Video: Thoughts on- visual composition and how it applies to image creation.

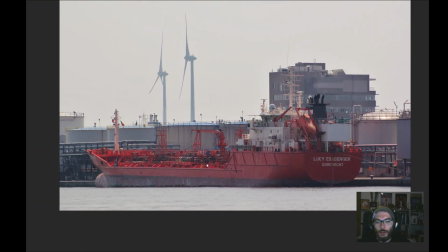1954s
As you can see here, you surely know this tanker is an enormous boat. You can see so much detail in it, like big blank
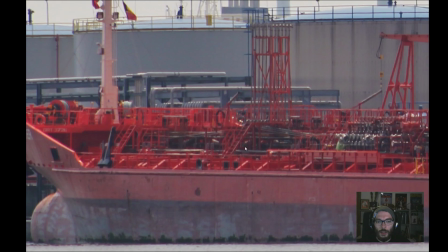1967s
areas of metal, and so much dizzying detail here suggests that this boat is huge.
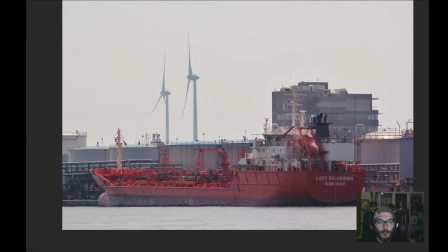1974s
Having elements here like
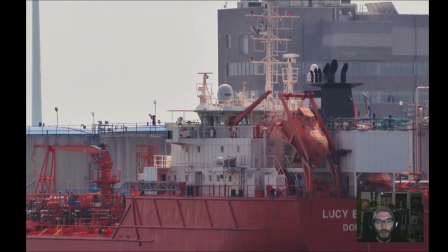1978s
cameras, my bad, radars and sonar objects, or some sort of a machinery.
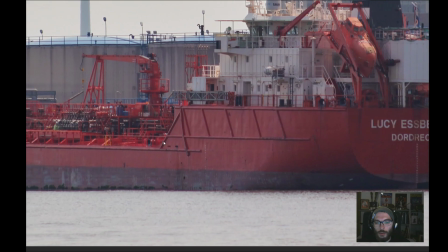1987s
I'm not an expert of those, to be honest, but placing those similar to reality objects, you can really emphasize
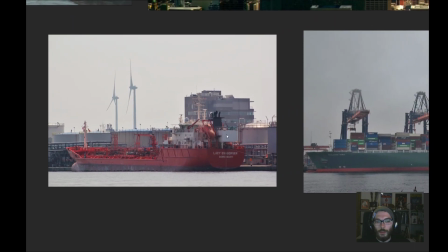1998s
the people or the viewer's mind into how big
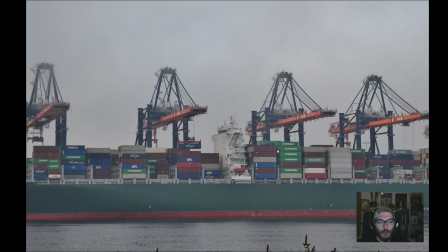2003s
your environment is, how the scale is working in your picture.
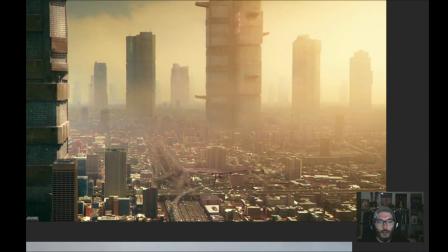2011s
You can see here when we're having this from Judge Dredd, I believe, really cool movie.
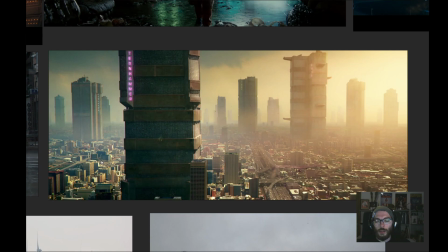2021s
The closest to 2021. I don't remember which was the year, but anyway, as a good example, you can see like a picture of a bird eye view of a city,
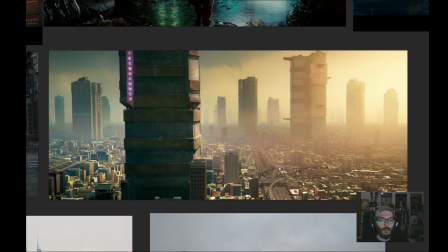2036s
which is somehow, you know, similar to what we see today, and more grounded to reality, and at the same time these ginormous buildings that
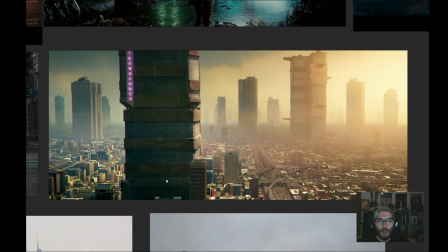2053s
doesn't feel like from today's environment, but those buildings on top, on the bottom, and the cars and everything really suggest that how big they are, and they look more grounded in the frame. Same here.
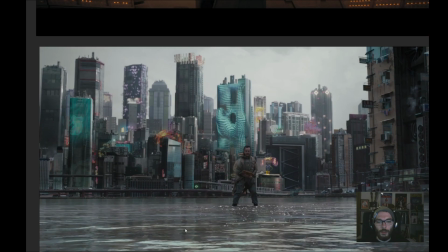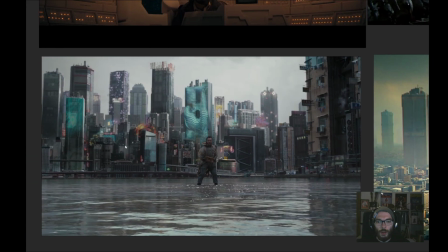2077s
Those back are so far away, but they still feel huge, you know.
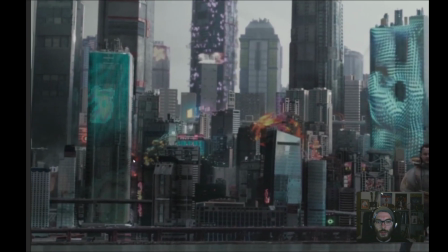2084s
This is a matte painting, I believe,
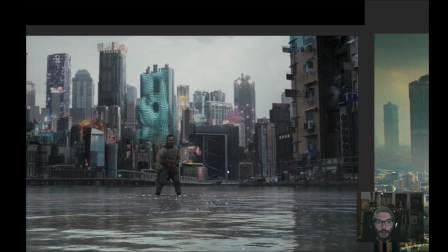2092s
from the great Ghost in the Shell.
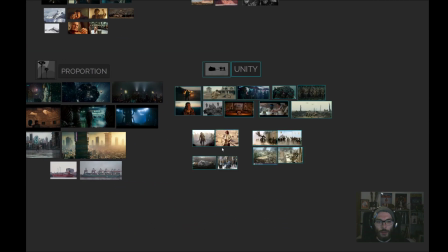2099s
Let's finish those with unity, and what I mean by this is
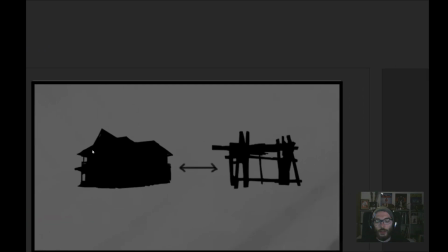2106s
as I suggested here, when something feels really strong altogether, and when something feels a bit of chaotic and not like it fits all together well,
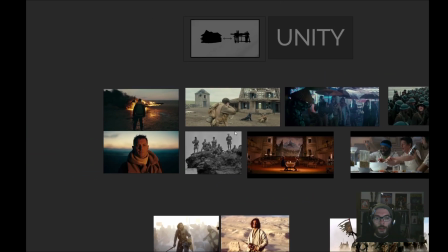2122s
uh, like those both elements are good, but by its own. Sometimes you like to have a well balanced element and picture, but sometimes you really like to
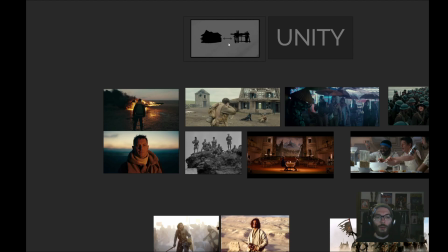2138s
suggest some chaos or something that is distorting the image by a way that you emphasize on the subject more.
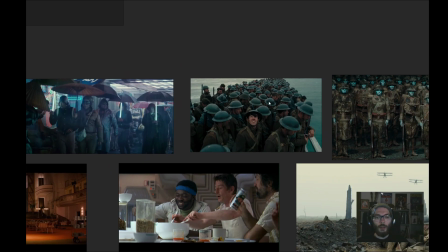2151s
Like here, breaking this symmetry, you can really emphasize on the person, as we talked earlier.
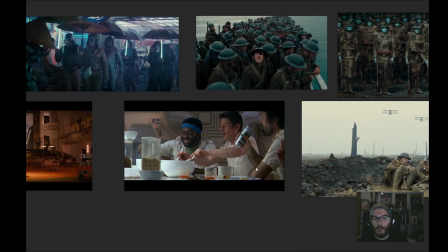2158s
Here you see such a unity and happiness, and everything is so cool and calm and comfy.
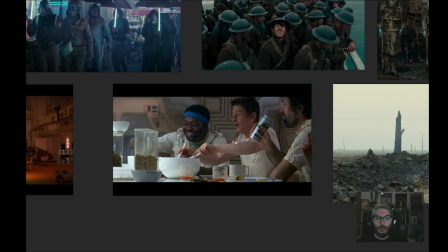2166s
Nothing is like super chaotic in terms of
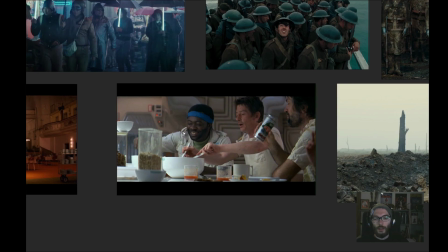2173s
contrast and lighting and movement.
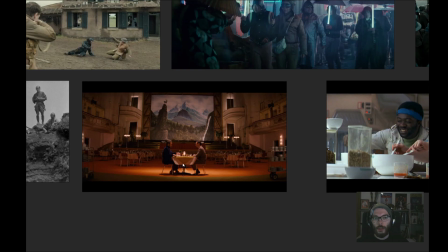2181s
Same here, everything balanced, warm tones, really nice, put all together, you feel comfy.
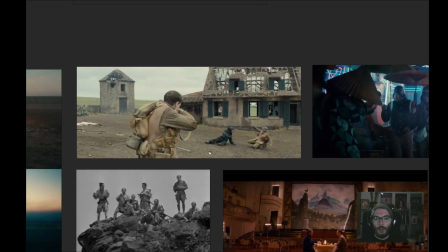2189s
And here you see how contrast is built here. Everything is kind of brownish with the soldiers and the ground and the building.